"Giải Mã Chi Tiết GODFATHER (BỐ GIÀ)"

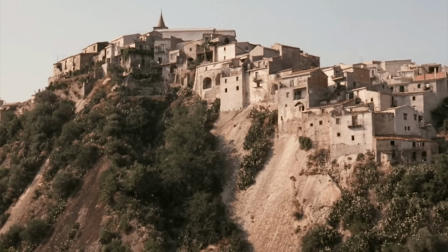Tại Sicily, Italia, Don chính là một danh xưng cao quý được đặt trước tên riêng của một người nhằm thể hiện sự tôn trọng của mọi người dành cho người đó.
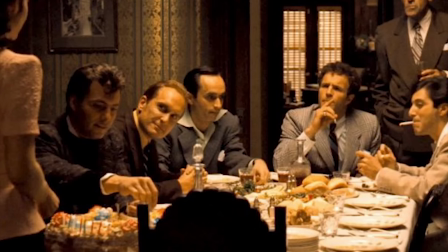Thường thì khi những linh mục, luật sư, giáo viên và một số ngành nghề cao quý khác trong lịch sử mới được gọi là Don.
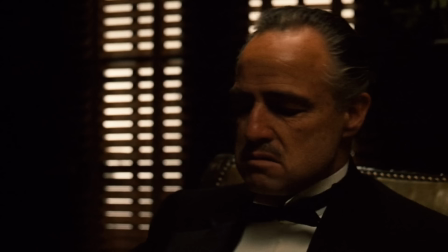Theo thời gian thì danh xưng này còn được dành tặng cho những gia đình giàu có, quan trọng và quyền lực trong thị trấn.
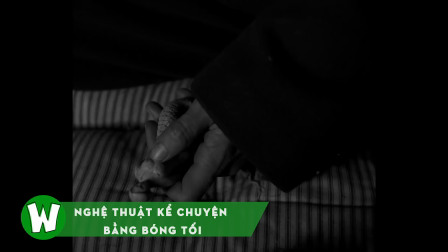Điều đó cho thấy được Victor Corleone được mọi người yêu mến và kính trọng đến nhường nào.
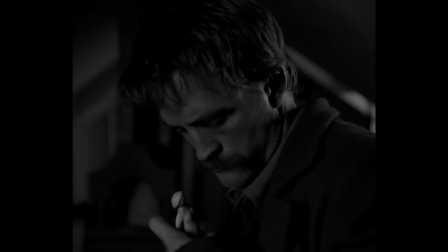Có lẽ các bạn đã quá quen với những bộ phim sử dụng những tông màu tăm tối, âm u làm chủ đạo chính.
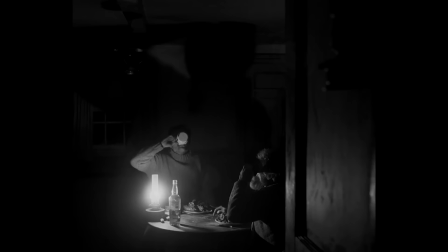Thậm chí, có cả một vị đạo diễn đã nổi tiếng với việc sử dụng tông màu này trong hầu hết các tác phẩm của mình, chính là Tim Burton.
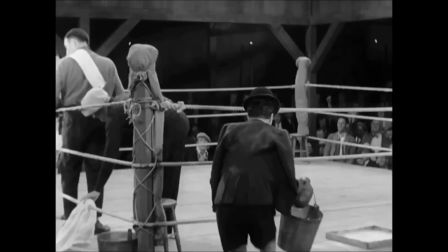Tuy nhiên, nếu như chúng ta ngược dòng thời gian quay về những đầu năm của thập kỷ 70, thì đây lại là một câu chuyện khác.
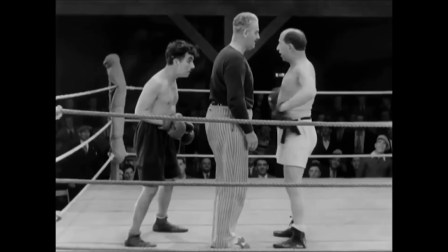Điện ảnh tại thời kỳ này vẫn chưa quen với khái niệm tương phản màu sắc trong điện ảnh.
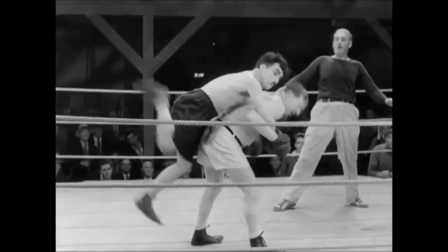Vì hầu như tất cả những phim trong thời kỳ ấy đều cố gắng sao cho người xem có thể dễ dàng nắm bắt được tất cả những gì đang diễn ra trong khung hình.
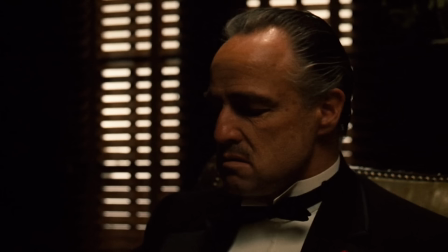Vì thế, việc sử dụng tông màu đen tối cho phim không được coi là một ý tưởng đi trước thời đại, trái lại còn bị coi là một sự mạo hiểm không đáng có.
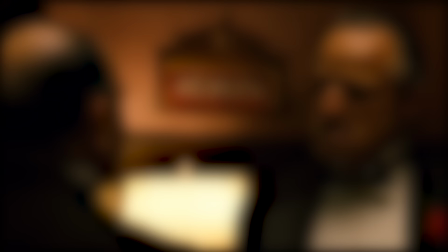Không những thế, hãng phim Paramount Pictures sau khi được xem qua một đoạn trích của phim đã vô cùng ái
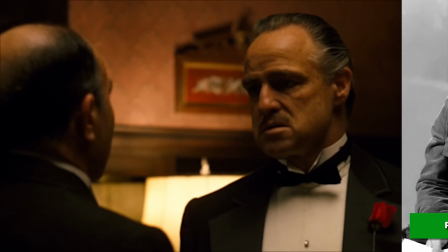ngại và yêu cầu đạo diễn Francis Ford Coppola lựa chọn một tông màu tươi sáng hơn và dễ theo dõi hơn.
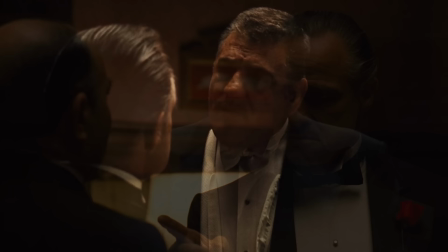Tuy nhiên, vị đạo diễn đáng kính này đã kiên quyết giữ vững lập trường của mình.
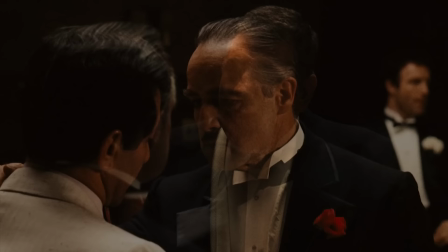Vì thế, ắt hẳn, tông màu mà Francis lựa chọn cho phim hoàn toàn không phải là ngẫu nhiên, mà là chủ đích của ông.
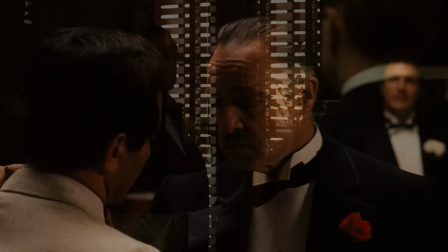Không chỉ đơn thuần là như vậy, ông cũng đã từng sử dụng tương phản ánh sáng trong phim là một công cụ kể chuyện độc đáo và vô cùng hữu hiệu.
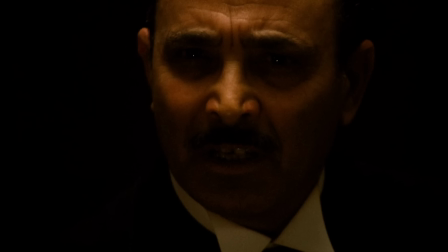Cụ thể là như thế nào? Phim mở đầu bằng khuôn mặt cận cảnh của Bernard Seras đang hòa lẫn vào trong bóng tối.
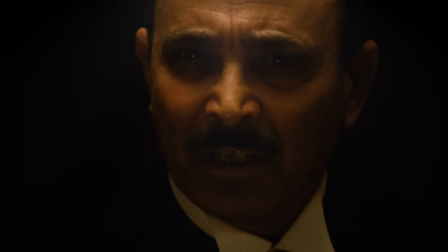Đạo diễn đã khéo léo tiết chế toàn bộ ánh sáng trong khung hình và chỉ có duy nhất một nguồn sáng thấp trên đỉnh đầu của ông, tạo ra được ảo giác về thị giác đối với người xem.
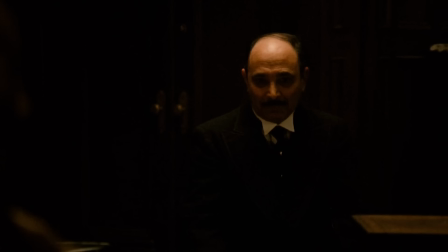Như thể khuôn mặt của ông khi này là một cái đầu lâu, một biểu tượng của cái chết. Việc làm này có hai ý nghĩa chính. Thứ nhất, nếu như các bạn đã xem qua phim thì ắt hẳn cũng biết được công việc của Bernard Seras là dịch vụ liệm xác và mai táng, thứ gắn liền với cái chết.
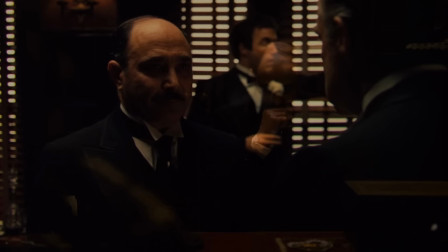Vì vậy, việc khuôn mặt của Bernard Seras được giới thiệu với người xem bằng một hình ảnh gắn liền với cái chết là một cách giới thiệu nhân vật vô cùng thông minh,
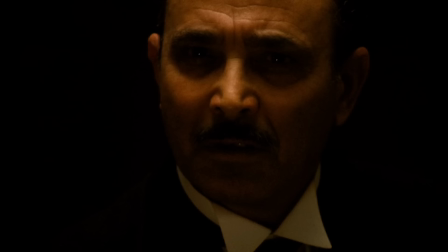khi đã không chỉ giới thiệu được cá nhân nhân vật mà còn góp phần giới thiệu cả bối cảnh xã hội đương thời qua câu thoại "Tôi tin vào nước Mỹ đã làm cho tôi giàu" của ông.
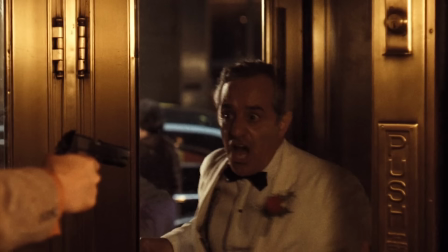Với một người phất lên như hành nghề mai táng là một chuyện chẳng hề bình thường chút nào. Ắt hẳn, đây là một xã hội nơi giết người và thanh toán lẫn nhau là việc diễn ra như cơm bữa.
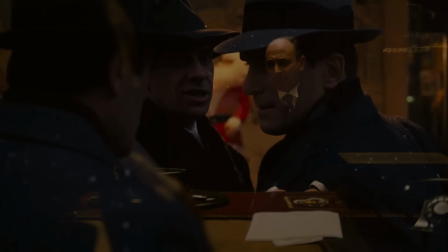Chỉ bằng một chút dụng ý ánh sáng và hai câu thoại, đạo diễn đã khiến cho người xem có thể dễ dàng mường tượng được hầu hết bối cảnh của phim.
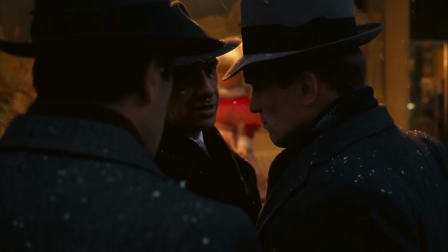Một bối cảnh được đặt trong một xã hội nơi luật pháp không còn chút tiếng nói nào và thế giới ngầm mới là những kẻ nắm quyền lực tuyệt đối.
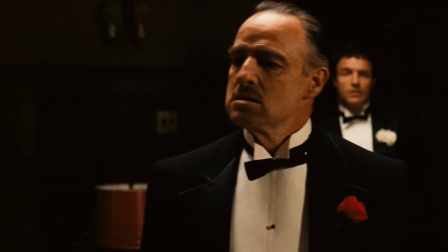Kế đó là trường đoạn đám cưới của Connie và Carlo. Mình sẽ không phân tích chi tiết đám cưới này vì đã có kênh làm qua và đã làm vô cùng chi tiết.
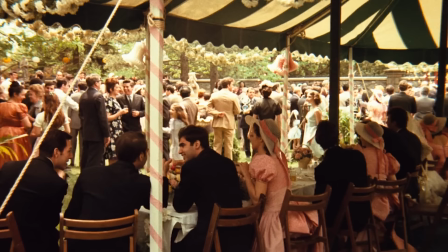Thứ mà mình muốn nói đến chính là việc đan xen giữa hai bối cảnh trong trường đoạn này. Bối cảnh đám cưới ngoài sân và bối cảnh trong văn phòng. Không cần phải phân tích thì chắc hẳn các bạn cũng có thể dễ dàng nhận ra sự đối lập giữa hai bối cảnh là khác nhau như thế nào.
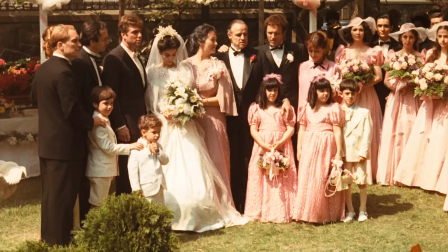Nếu như bối cảnh của đám cưới ở ngoài sân tràn đầy ánh sáng và náo nhiệt thì bên trong,
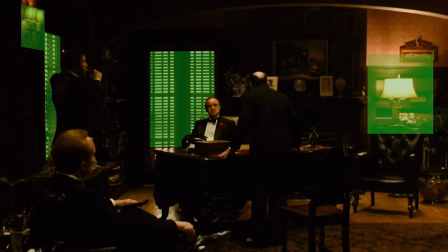văn phòng bối cảnh lại vô cùng tĩnh lặng và tăm tối với vỏn vẹn ba nguồn sáng từ hai cửa sổ và chiếc đèn bàn ở phía bên phải khung hình,
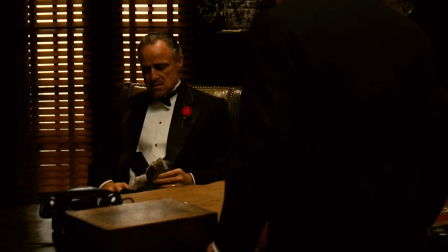cách khá xa với các nhân vật.
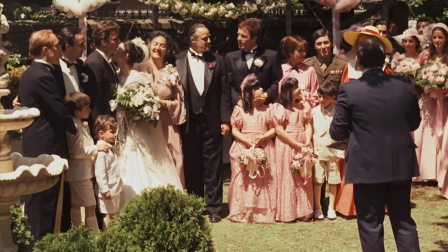Việc đặt hai bối cảnh này song song và xen kẽ với nhau khiến cho người xem chúng ta hiểu được tầm quan trọng của công việc, ngang hàng với một sự kiện trọng đại,
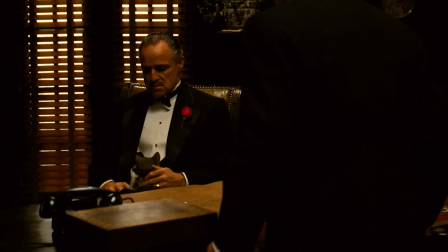tượng trưng cho gia đình, là đám cưới và sự tương khắc giữa cả hai. Bóng tối trong phim còn là một công cụ đặc tả nội tâm nhân vật vô cùng sáng tạo và xuất sắc. Đầu tiên là nhân vật Don Vito Corleone. Trong hầu hết các phân cảnh của mình, ông đều xuất hiện trong bóng tối nhằm thể hiện bản chất đen tối, mưu mô của mình.
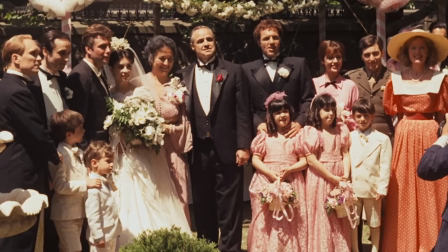Thậm chí, ngay cả khi ông ra ngoài dự tiệc cưới của con gái, khán giả vẫn có thể có được cái nhìn tổng quan về nhân vật này do đôi mắt của ông đã bị bóng râm che khuất.
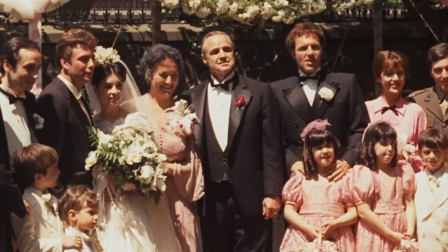Đôi mắt là cửa sổ tâm hồn và chúng ta có thể dễ dàng hiểu hơn về nội tâm và mục đích của nhân vật thông qua đôi mắt của họ.
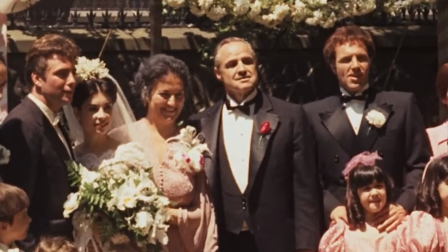Vì thế, đôi mắt bị bóng râm che khuất của Victor càng khiến cho ông trở nên bí ẩn và khó lường hơn.
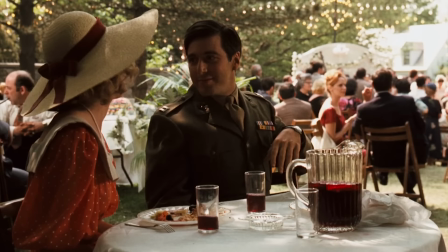Điều tương tự cũng có thể áp dụng cho Michael.